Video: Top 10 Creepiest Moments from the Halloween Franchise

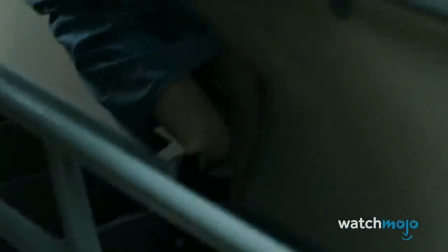(4:10)
This scene exemplifies Rob Zombie's explosive, violent style.
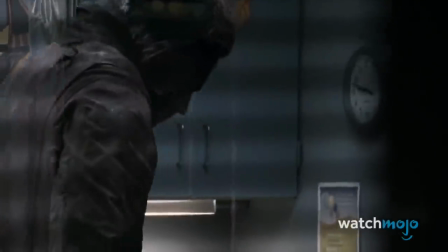(4:14)
Regardless of your personal preferences, there's no denying that it's effective in its disgustingness.
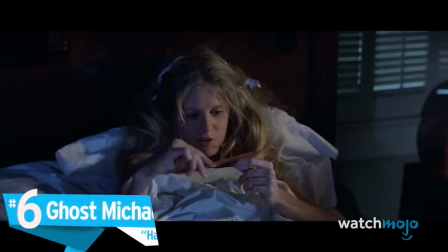(4:22)
Number 6. Ghost Michael, Halloween.
Well, did you get my beer?
It's little flourishes like this that make Halloween such a classic.
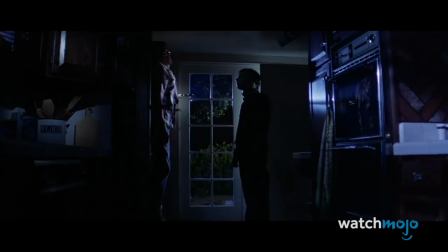(4:30)
In a lesser movie, Michael would have simply killed Bob, run upstairs, and killed Linda.
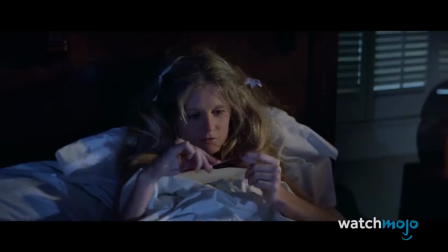(4:35)
Instead, Michael decides to play with Linda by donning Bob's glasses, fashioning a little ghost outfit, and staring at her from the doorframe.
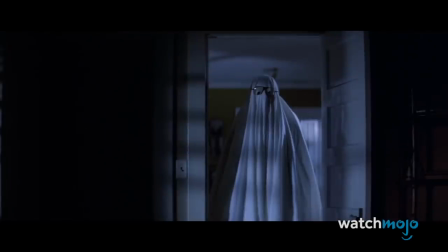(4:43) Cute, Bob, real cute.
The ghost outfit is truly discomforting, and the way Michael simply stands there staring at Linda is not only incredibly eerie,
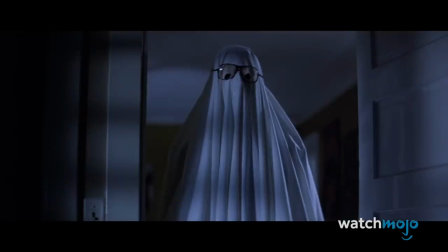(4:52)
it also raises the tension to an unbearable breaking point. Forget Rob Zombie's overly sadistic Michael. This is the true Michael Myers. Silent, patient, and just weird enough to make him seem otherworldly.
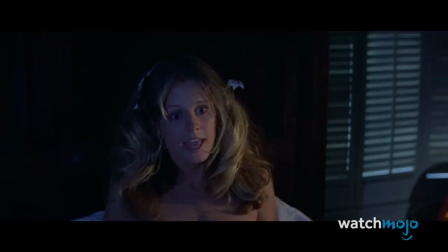(5:05) Well, can't you answer me?
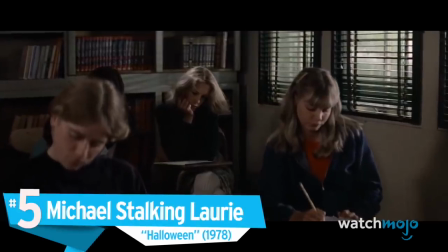(5:11) Okay, don't answer me.
Number 5. Michael Stalking Laurie. Halloween.
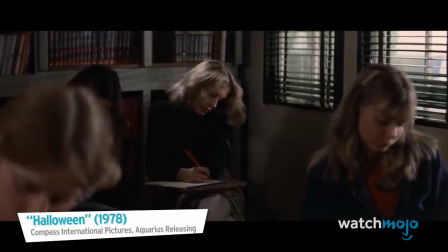(5:16) He was destined to his own fate.
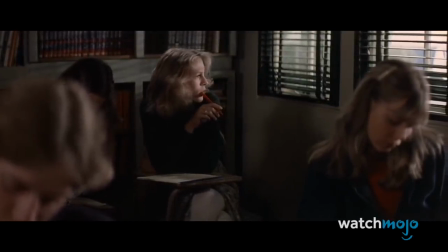(5:19)
Halloween is notable not only for its kills, but also for its incredible tension building, like the supremely creepy shots of Michael stalking Laurie. The first true glimpse we catch of adult Michael is when Laurie spots him outside her classroom, and his white, almost supernatural-looking face catches us off guard.
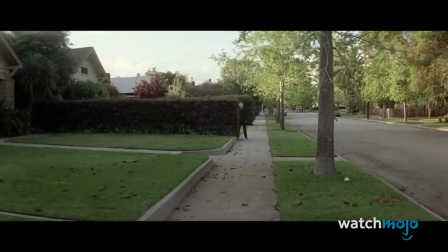(5:36)
The movie then disturbs us with more creepy stalker scenes, like when Laurie spots Michael beside the hedge or in the yard among the laundry.
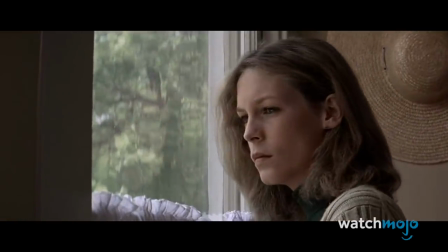(5:43)
It helps make Michael feel like both an omnipresent supernatural entity and a super creepy guy who just wants to stalk teenagers.
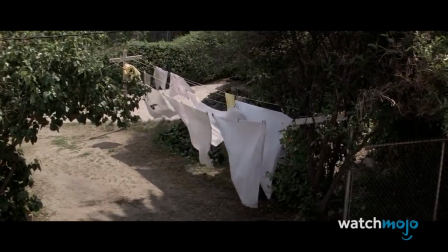(5:51)
No matter what, it is very unsettling no matter how you interpret it.
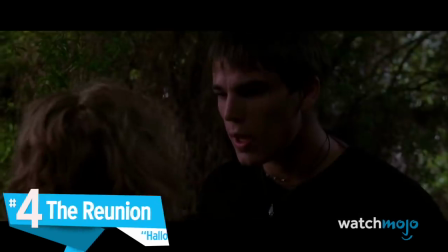(5:58) Honey, you said never to go out there.
Number 4. The Reunion. Halloween H2O.
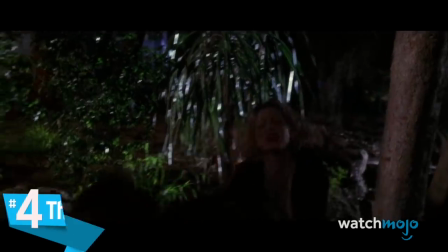(6:04) 20 years later.
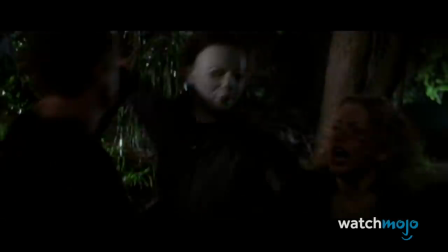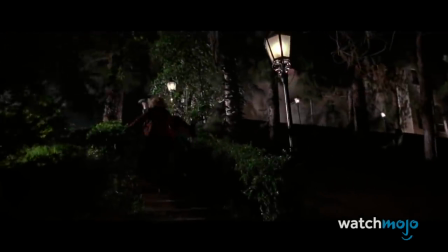(6:11)
This is the reunion we were all not so patiently waiting for.
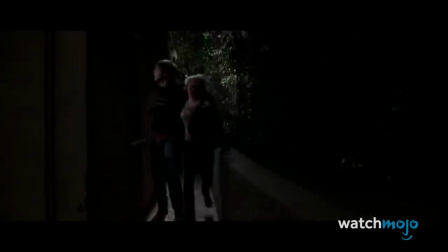(6:16)
The scene begins with John and Molly running from Michael, only to get trapped between a gate and a door.
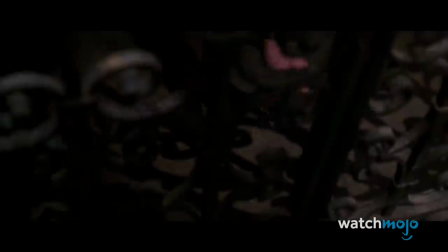(6:21)
The image of Michael wildly swinging his knife is pretty exciting, and the tension that arises once he picks up the keys is electrifying.
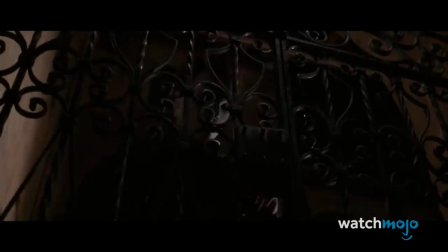(6:29)
It's a well-constructed scene made all the better when Michael and Laurie reunite.
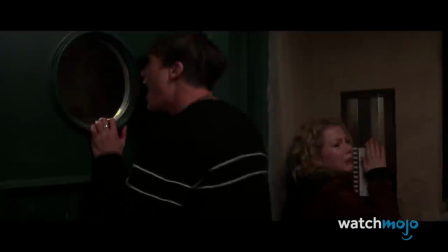(6:34)
The shot of Michael's face through the window is probably the movie's greatest,
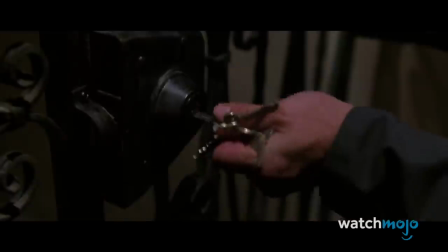(6:37)
and the way he simply stares at the distressed Laurie validates his status as one of horror's greatest villains.
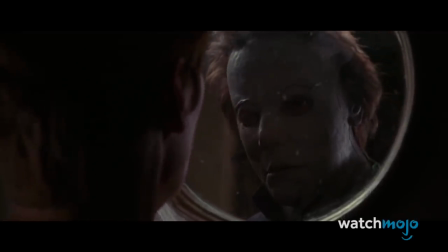(6:43)
There's no emotion here, just a quick, "Hey, it's you," and then he's gone.
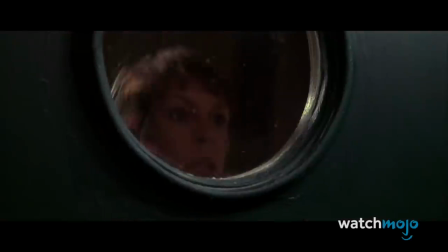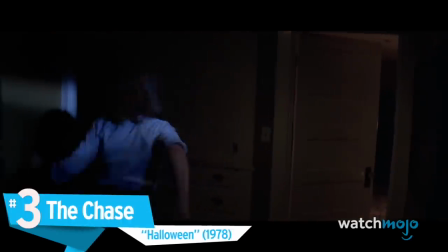(6:54)
Number 3. The Chase. Halloween.
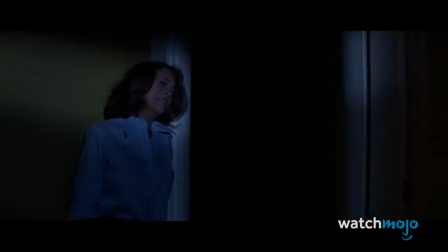(6:57)
There have been plenty of great chase scenes throughout horror movie history, but the chase between Michael and Laurie is easily one of the most memorable. The entire sequence is brilliantly constructed. It all begins with the heart attack-inducing shot of Michael suddenly appearing behind Laurie and taking a swipe.
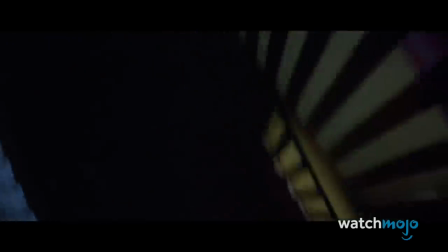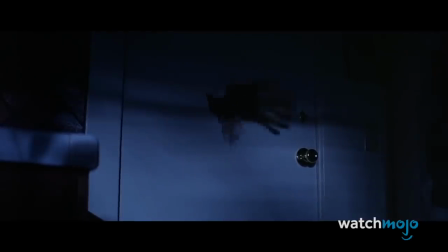(7:18)
What follows is 3 minutes of pure dread, as we watch Michael breaking down the kitchen door to attack the trapped Laurie,
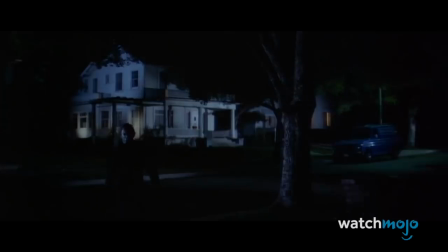(7:25)
and slowly walking across the street, knife in hand. The entire scene is constructed like a nightmare.
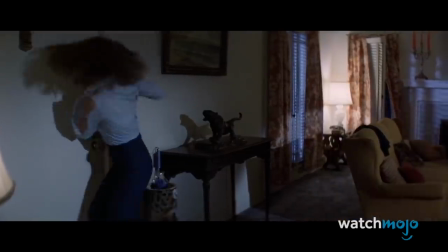(7:32)
Laurie simply can't escape the threat. It doesn't stop, it's relentless, and it will catch her, even if it's taking its time.
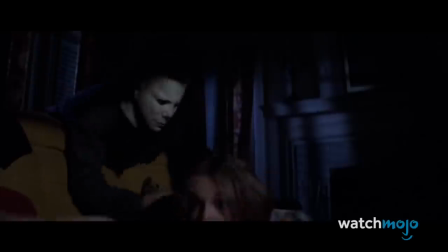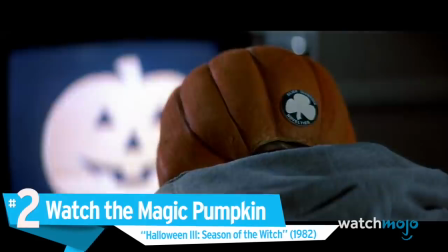(7:46)
Number 2. Watch the Magic Pumpkin. Halloween 3. Season of the Witch.
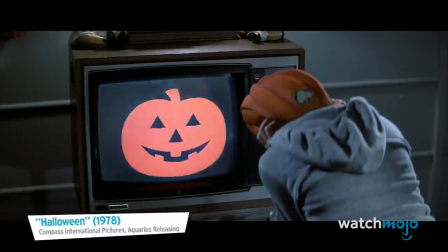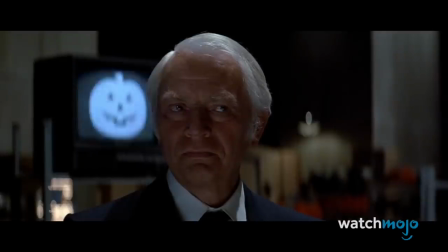(7:57)
Halloween 3 may have suffered a terrible reputation due to the absence of Michael, but it still contained some good scares,
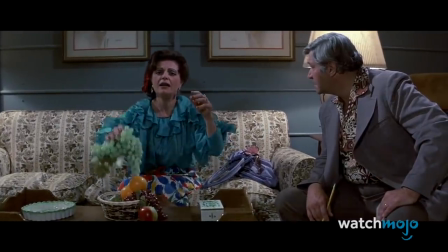(8:03)
including the Kupfer family being attacked by the devilish powers and creatures of the Silver Shamrock Mask.